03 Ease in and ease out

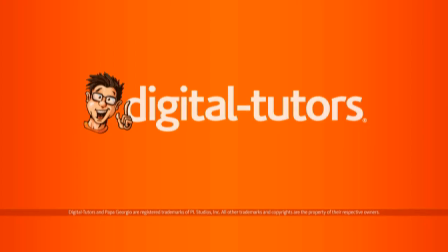0s
In this lesson, we're going to learn how to apply the principle of ease in and ease out to our animation.
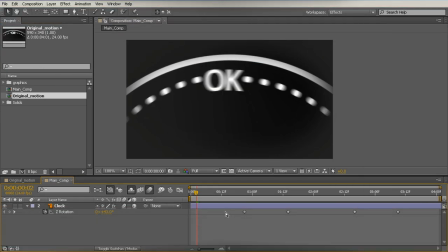5s
So I've opened up 03_begin, and here we have a very simple movement, probably something very similar to what you've created in the past. We have a rotating object, and the movements are with linear keyframes, and it's very mechanical.
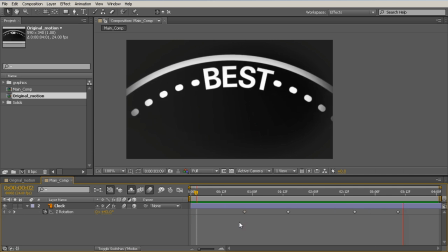20s
It does the job, but it's not appealing, it's not entertaining, it's kind of going through the rhythms. So let's come in and let's learn about the principle of ease in and ease out. Now you're probably thinking, hey, I know how to ease in and ease out.
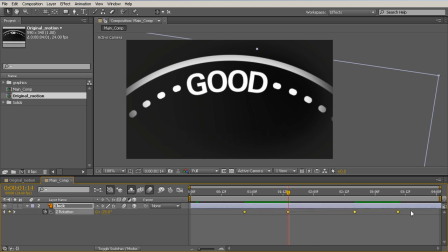34s
I just hit F9 with the keyframe selected. Well, that will make the keyframes easy ease.
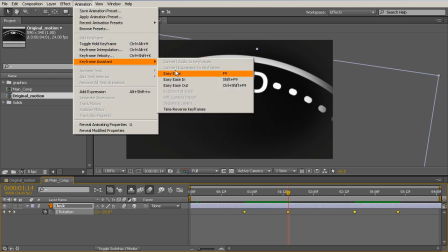41s
You could also do it by going up to Animation, Keyframe Assistant, and go to Easy Ease, and that will change the keyframes.
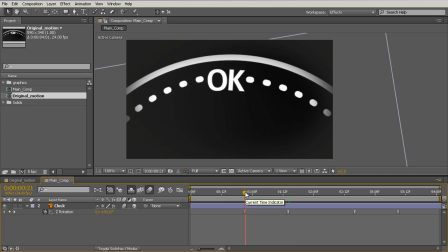48s
Now what this is doing is it's saying, okay, slowly move into the acceleration or move into the speed. So you'll see here that the frame after our keyframe is much slower than if we had a linear keyframe.
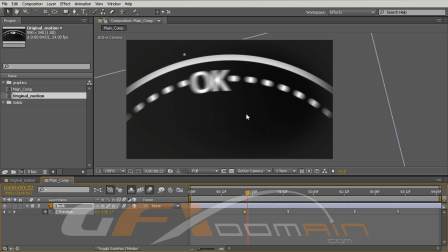61s
To change it back, you can hold Control and click on that keyframe. You'll notice we had a much greater shift when our keyframes are linear. And that's because the motion is the same every single frame. However, with ease in and ease out, the motion is kind of a bell curve.
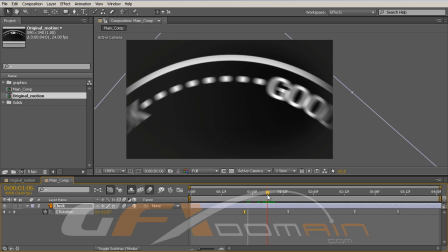78s
It goes up and achieves maximum speed right here in the middle, and then it slows down into the next keyframe. Now that will give us slightly nicer motion, technically more correct, but still it's missing something.
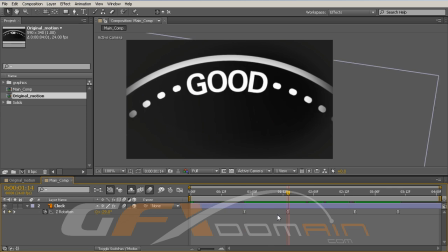92s
It's missing some life. And this is because ease in and ease out isn't as easy as an easy ease keyframe. Try saying that sentence 10 times fast. But what we need to remember is that ease in and ease out is all about motion, and it's about physics.
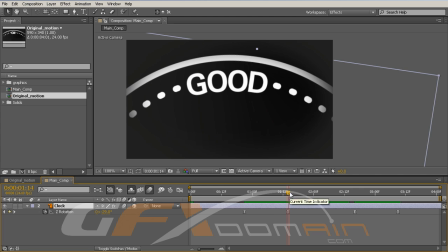108s
You've probably heard the physics term that a body in motion wants to stay in motion, and a body at rest or still wants to stay at rest. And what that says is it requires energy or force to start or stop movement.
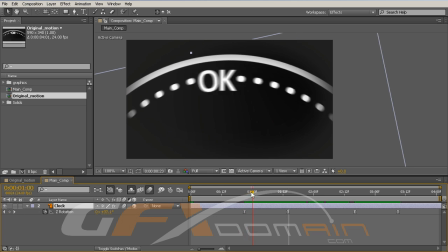125s
Now here you can see we are slowly easing into it, but it's really not giving us much time to begin looking at the animation. And at the end here, we stop unnaturally perfectly.
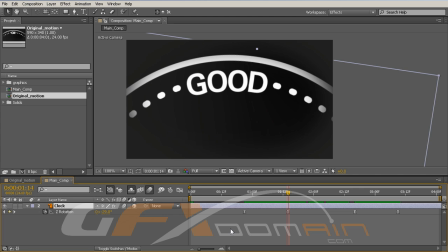140s
In the real world, things don't stop on a dime, no matter how much the automobile commercials tell you they can. Everything has a little bit of movement and a little bit of inertia, even when we want to stop it. So let's add this into our animation. So this last keyframe is at -29.
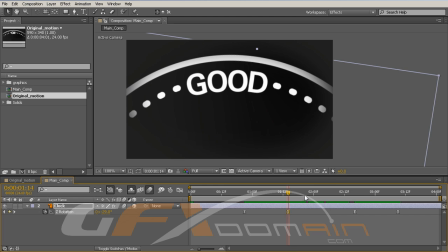158s
So let's begin by copying and pasting this keyframe a few frames forward. Now to apply ease in and ease out in layers, what we can do is we can overdrive the animation and then have it settle back to where we actually want it.
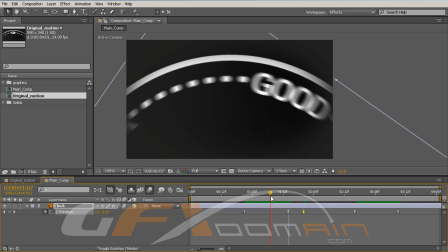173s
So this animation is going down, it's going negative, it's rotating to the left. So on this keyframe, let's actually keep having this rotate to the left. So we'll just overdrive this a little bit, and a light touch is best, and then our object will come to rest.
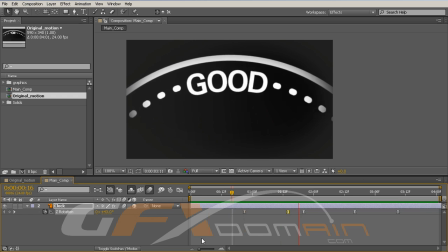191s
So let's hit the 0 key and take a look at this new motion. And you can see it looks much, much more natural. We have it trying to slow down, missing or overshooting its target, and then coming back to where it wants to be. Now this might be a little bit too slow for you,
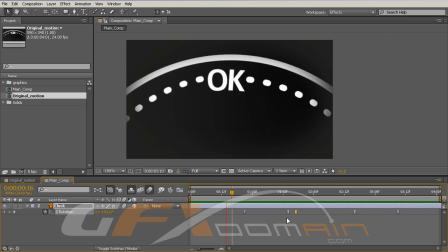208s
so we can move this keyframe back to create a springier motion or a illusion of a smaller object. Of course, smaller objects are much easier to move and slow down and stop than larger objects. Now if we increase these, we have what looks like a very heavy object trying to slow down.
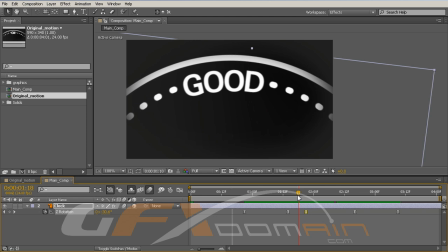228s
Now we can actually also apply ease in and ease out a number of times. We're not just limited to 1 or 2 keyframes. So if we overdrove it to the left to begin with, let's now move forward a few frames and overdrive it to the right.